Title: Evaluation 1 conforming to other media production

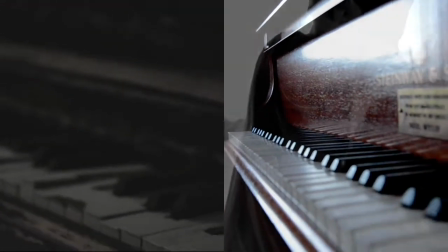0s
Hello, I'm Katie and this is Evaluation Task 1, and I will be discussing how my final media product uses, develops and challenges forms of real media products.
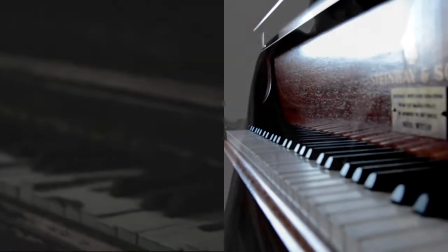8s
So in my first
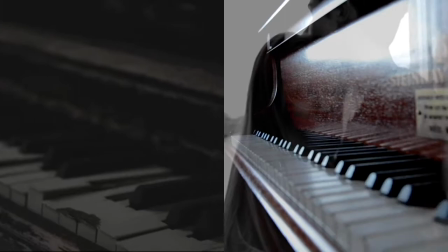12s
entrance to my music video, so my first shot, I have decided to use a clip from a very indie style music video.
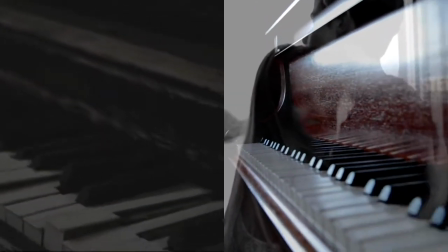20s
I wanted to use the piano as a prop in the opening scene due to its connotations. I felt like each key linked to the emotion of deep anger from one end,
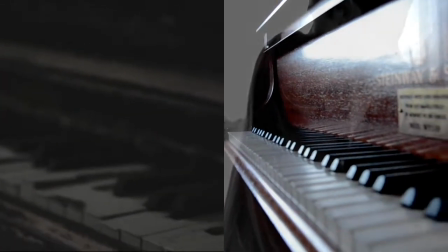28s
and then as the camera zoomed out from the other end, it went to like, the more light, happier, more like kind of like higher
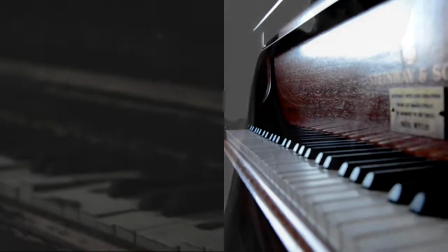34s
keys, and it showed kind of the upcoming emotions, what's going to happen as I panned down the other way of the piano.
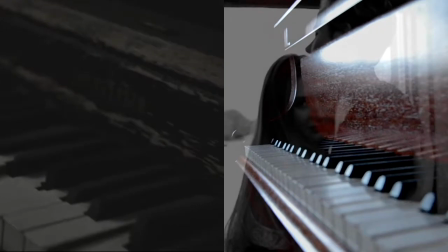40s
The piano is also a key instrument heard in the song,
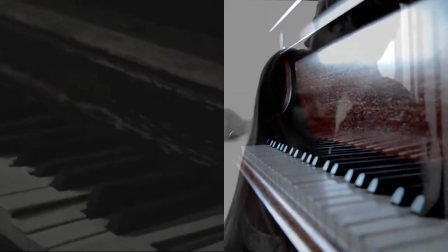44s
so I believe that it will subconsciously link the mind to the sounds of the piano and link the audience and viewers into the music video more,
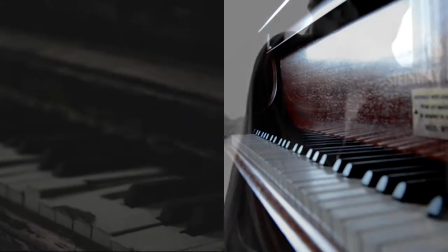53s
as they'll be hearing more of the key notes due to the image of the piano being promoted at the start.
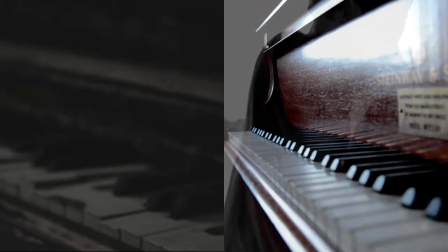57s
I then overlaid this from of like an image which I used from Lana Del Rey's music video Born to Die.
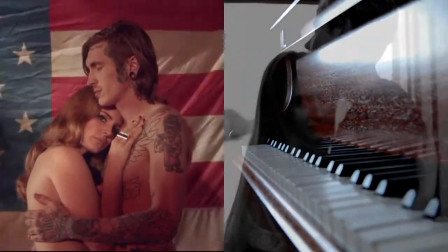65s
I used this at the start due to the positioning of the two looking quite awkward,
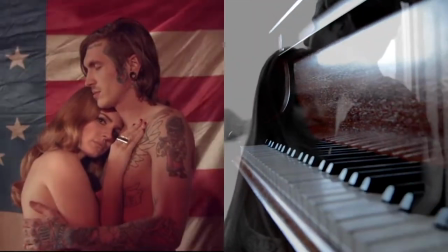70s
meaning like the lack of love, and you can see maybe the upcoming themes and issues which may be happening.
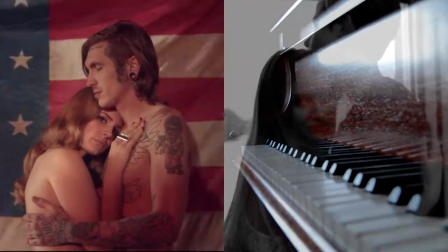76s
So I then mimicked this with my two main characters.
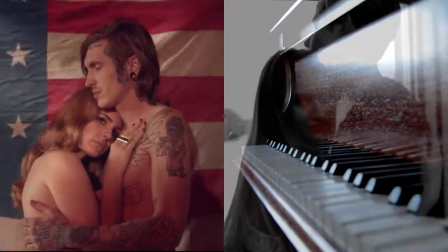80s
So Jasmine and Kyle, my two actors, I positioned them identically, well not too similarly,
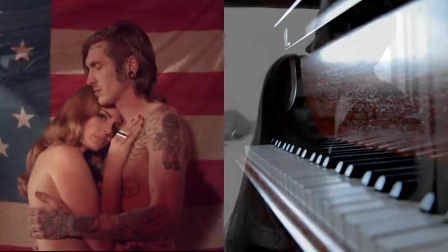87s
so it made had my own feel to the way that Lana Del Rey and her partner or actor is doing.
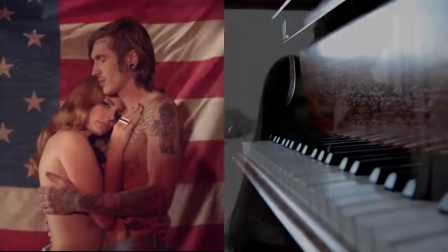93s
And I put these images at the start and the end due to how the toxic relationship is so hard to get rid of.
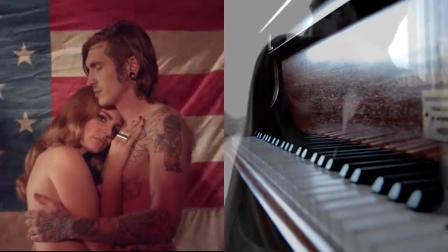98s
You can see at the start they're in the same frame as they are at the end, so they can't actually let go of this relationship, even though it's so toxic for both of them.
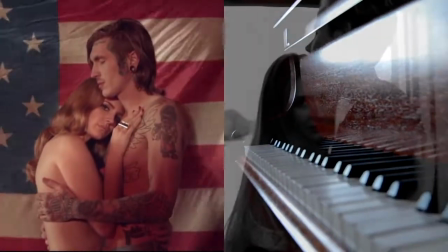105s
I believe I was pastiching Lana Del Rey's music video here because most of her videos involve violence.
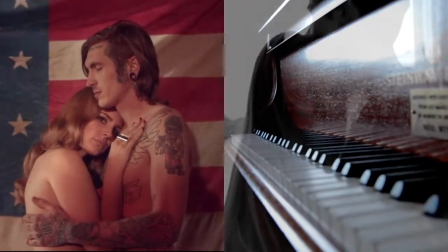112s
So I thought if I used a keyframe of hers in my music video,
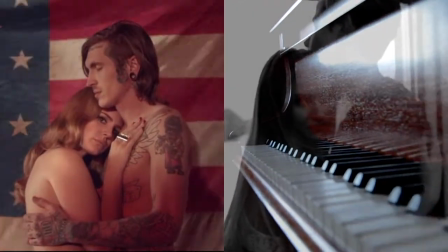116s
I could link the audience to the themes of violence and stuff through the ideas of hers and mine, making mine have a more stronger effect.
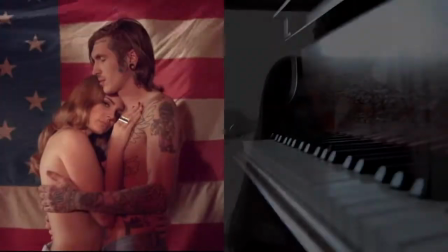123s
Although I wanted my own authenticity and my own feel to it, I still had that idea due to the idea of overlaying the piano on top of the original frame.
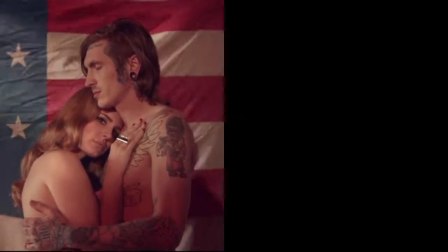134s
Yeah, that's kind of what I did.
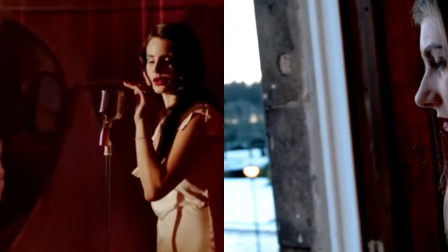137s
Here I used the ideas of the connotations of the colour red and the idea of the authenticity of the old-fashioned type style.
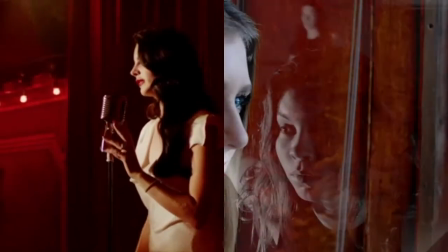144s
So I used a mahogany coloured background and overlaid it with the dancers. But I used the idea from Lana Del Rey's opening scene of Burning Desire.
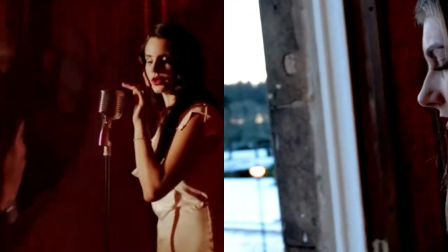152s
She has a lot of dark colours to connotate the idea of sexuality, love,
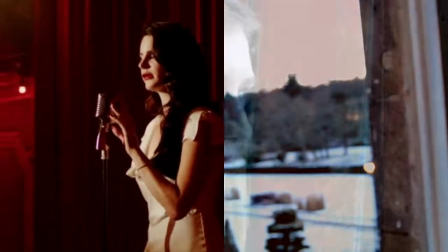157s
the idea of a burning desire to see this man but can't see her due to the repression.
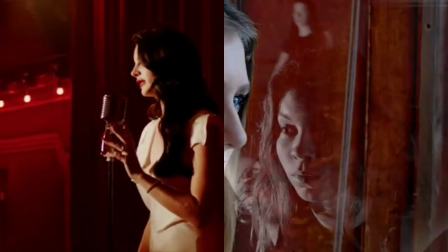162s
So I wanted to, strongly from the start, use the colours of reds and deep colours from the lipstick as well.
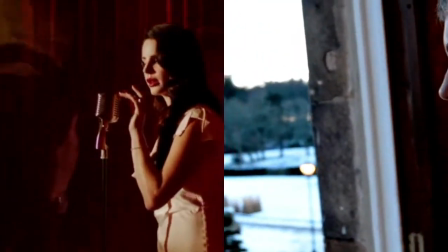168s
I also used the ideas of her makeup to allure the audience more into the characteristics of the facial movements,
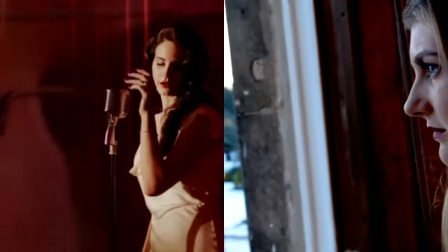176s
the emotions, and yeah, mostly like that. I believe by using one key colour like Lana Del Rey does,
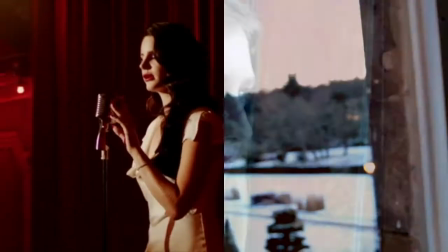183s
not many other music videos actually use a key colour throughout to promote a certain meaning or emotion.
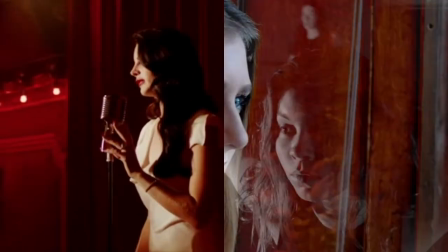190s
So I thought this challenged the idea of different media products, as my music video used a key colour.
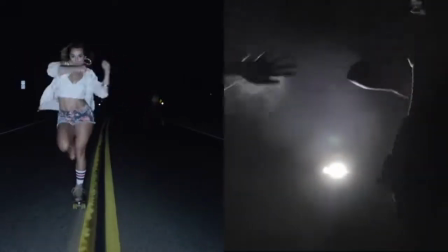197s
I also took strong influence from Chet Faker's music video Gold.
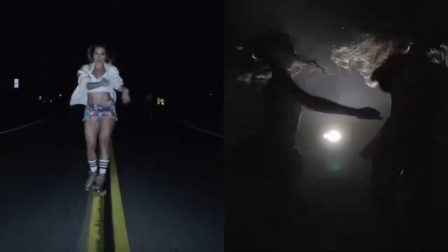202s
Although they're rollerblading or roller skating up a road, their use of fluid movements and hand movements and gestures and contemporary movements
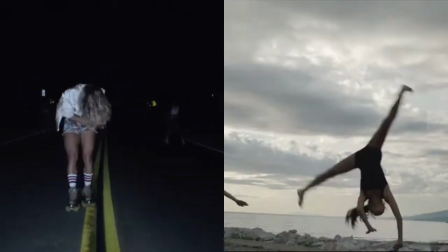211s
made basically I took this idea and I put it into my own
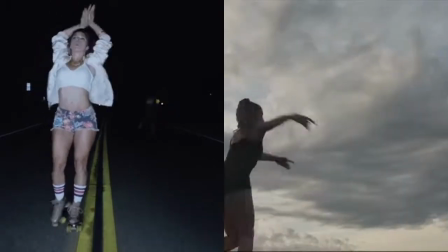216s
way of dancing, and I asked the dancers to perform a contemporary piece but use very fluid kind of abusive movements,
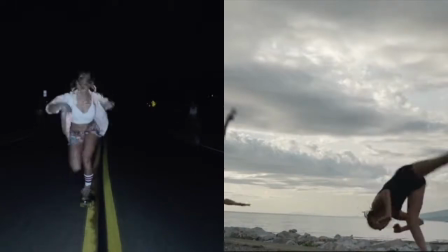223s
so it kind of looked like they're being suffocated.
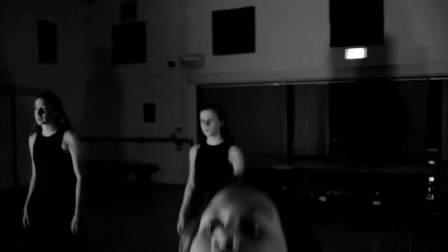225s
So I have a part where they are putting their hands up to their faces, almost like they're being like told to being told off or like being suffocated by the man.
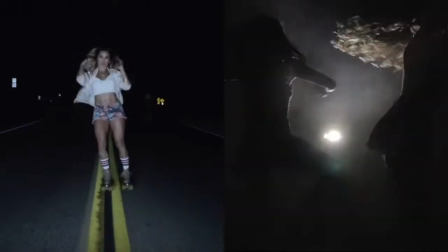234s
Even though there is no man in my piece, I've used 4 girls.
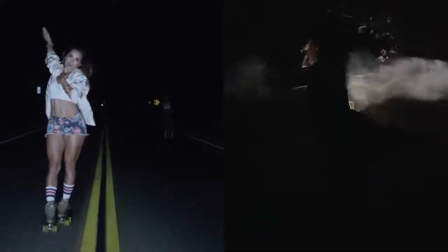237s
The use of contemporary dance, I feel, really challenges the idea of modern day music videos, as its contemporary dance is being used a lot more.
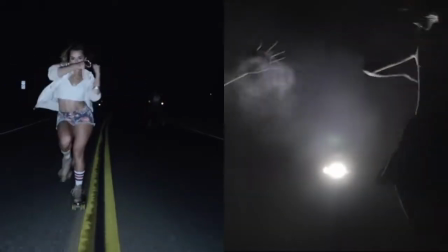245s
So I involved it to make a more different and more unique upcoming style to a music video as well.
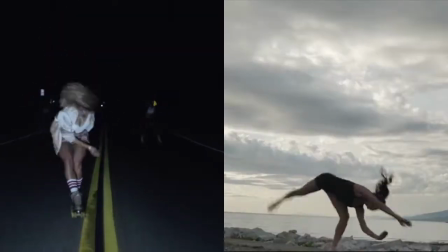251s
So I really feel that I made the music video look unique,
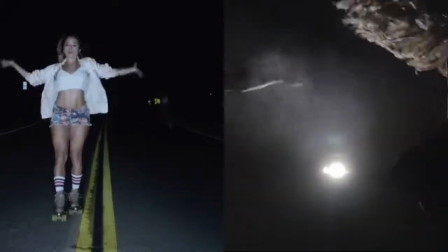255s
and it challenged the forms in general and developed the idea of how contemporary dance can link to so many aspects of abuse,
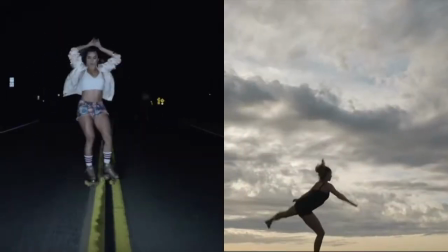262s
my themes and issues, and many other aspects like that. So I also found a video, it's not a music video, it's
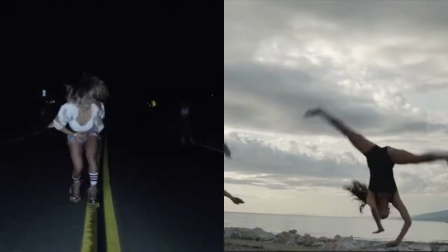271s
a speech from 2 dancers, and they were just talking how dance really allows you to express your emotions.
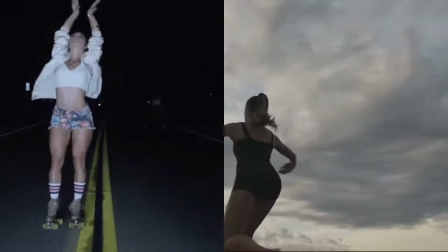278s
So I used the idea from this, and I thought I didn't originally want to have a dance piece in it,
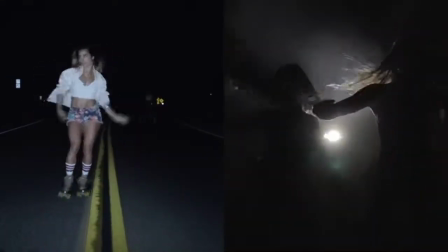283s
and after a while I thought actually dance would be such a good idea in my piece to
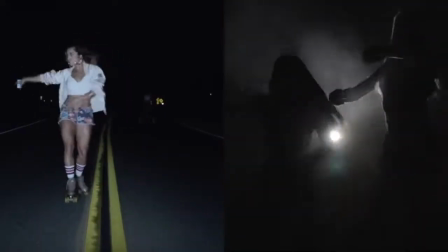288s
create emotions and messages throughout by using gestures and movements,
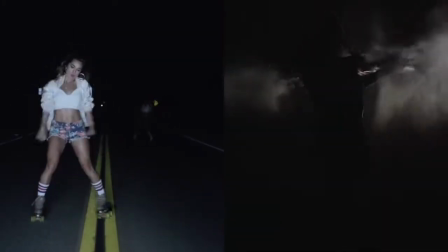292s
which is another different way rather than using a lip syncing or an act. I use the idea of dance.
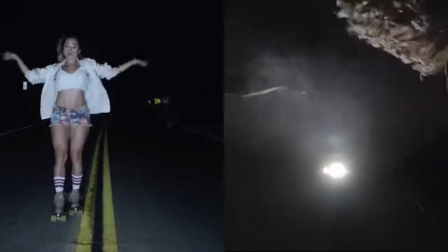298s
So the I didn't use the common type of contemporary dance.
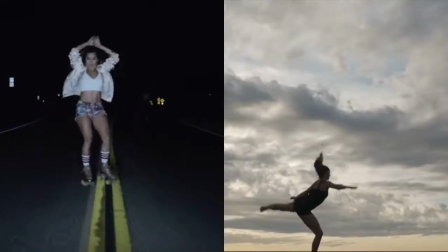301s
I used a more soft version due to the limited styles of dance which my actors could do, because the dancers that are shown here are very skilled.
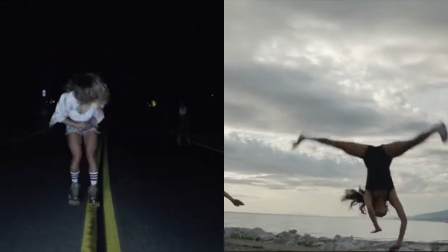309s
So I used dancers which are obviously very skilled at their style, but due to the lifts, I didn't really want to involve them as well.
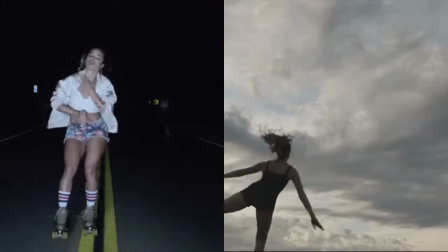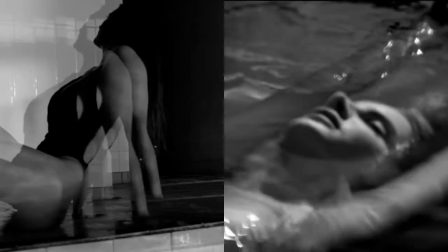324s
Here I have actually used an idea from another Lana Del Rey video.
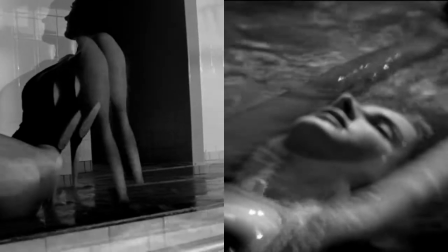328s
My music video was actually basically more off Lana Del Rey's music videos than anything else, due to the idea of abuse and mental and social violence.
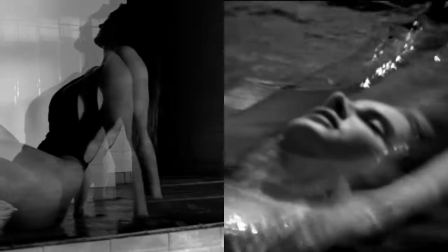336s
So here I used a very 3D effect to create the blurred ways of like how,
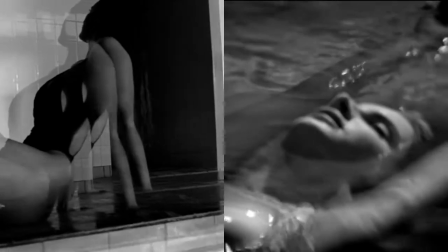341s
mimicking the way of how my protagonist's mind is now being messed up by how bad this relationship is being.
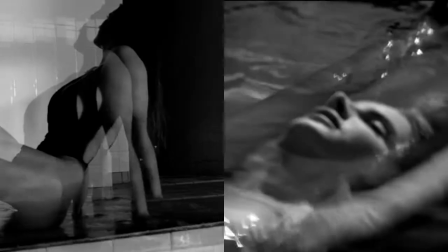347s
So in Lana Del Rey's music video, Blue Jeans, you can see here they've used the effect of kind of blurring her out,
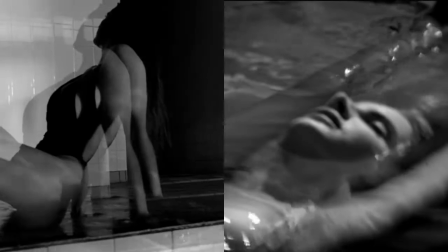352s
making her seem like she's fading away, this relationship is killing her.
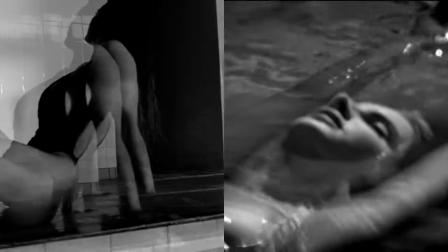356s
So I used that idea in my music video although I had very limited editing software,
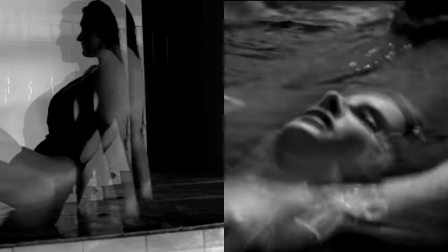362s
I chose an overlay and I edited it to go slightly right and changed the opacity.
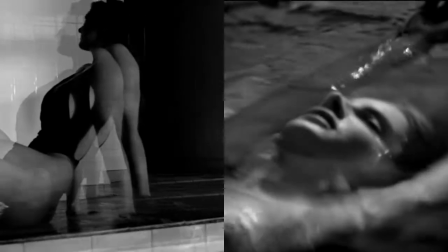368s
So it made it look like a 3D effect and a shadow, mimicking actually herself.
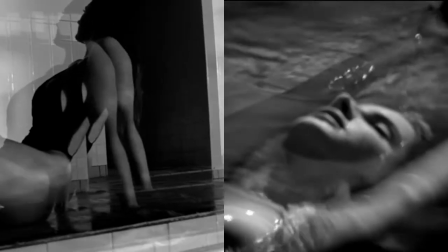374s
So you can see like kind of almost three of her. So you can see the shadow which I filmed and the three bodies which I've edited in to
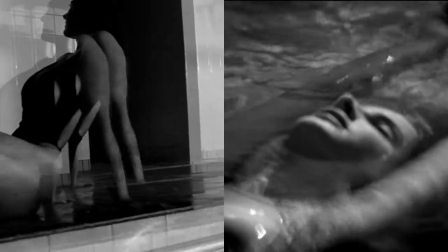381s
create this very blurred way of reality and how she's now stuck. Everything's changing and smearing away from her.
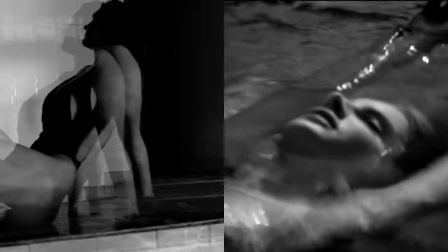388s
She's losing control. Her body is falling apart. It's basically her mind almost being blurred by this toxic relationship.
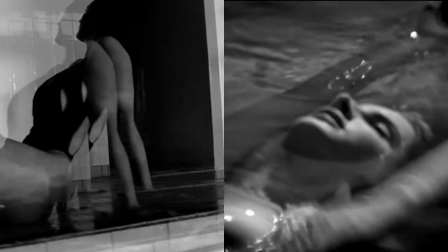396s
Yeah, so that's kind of why I did it. And not many music videos use the 3D effect due to complex editing techniques, but I found a very easy way of doing it.
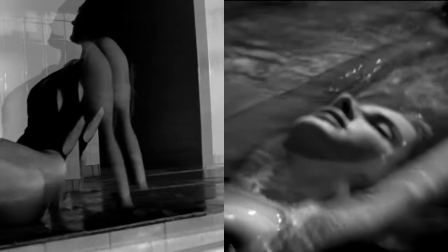403s
As well as most music videos want to have very clear quality, but due to my messages, I want my messages to come across more strongly.
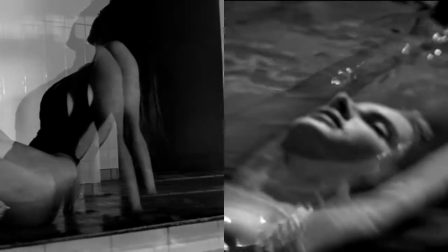410s
I used the idea from Lana Del Rey's music video to conform that idea strongly and make it look a lot different to what most music videos look like.
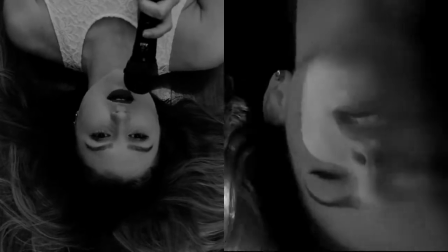419s
I also used the idea of using an overhead shot of cinematography to film my protagonist from above,
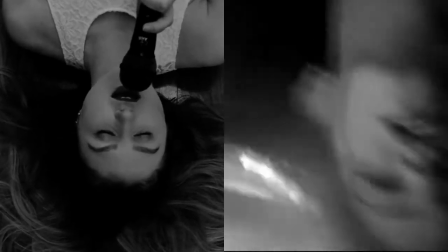427s
showing all her emotions, her posture, her hair, her lying on the floor to represent her grounding and how she's fallen so far down,
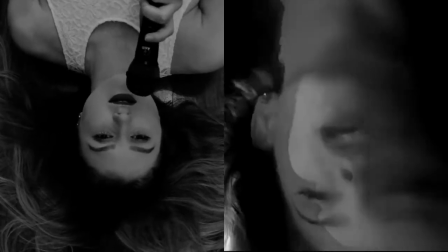436s
she's now lost, and kind of like the damsel in distress here, and how she's so exhausted, she's lying on her back in despair.
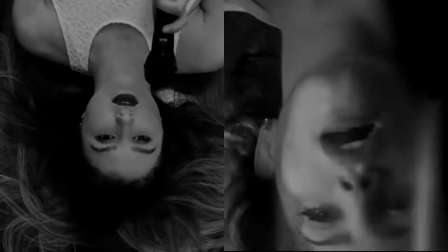444s
And I also again took this from Lana Del Rey's Blue Jeans, but I was going to film this in a swimming pool,
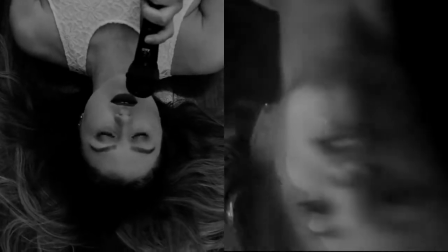449s
but due to my camera basically halfway through filming breaking, I didn't manage to get this effect.
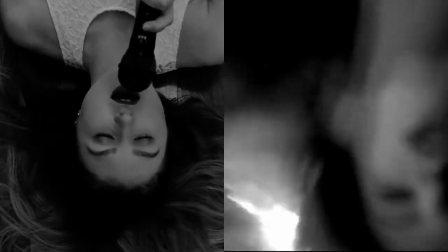457s
So unfortunately, it's just in my lip syncing part, but I believe it gives the same effect of her despair.
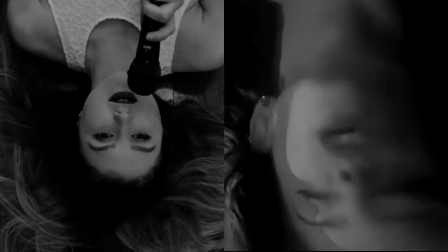465s
But although the water isn't surrounding her face, you can see her facial expressions and her hair more clearly.
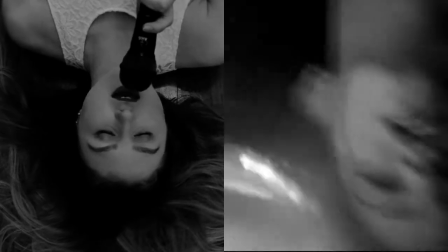469s
Um, Again,
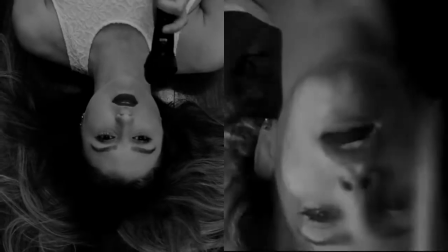472s
further on, I have used this shot, but I've done the 3D effect again to create what I literally just said in my previous voice recording.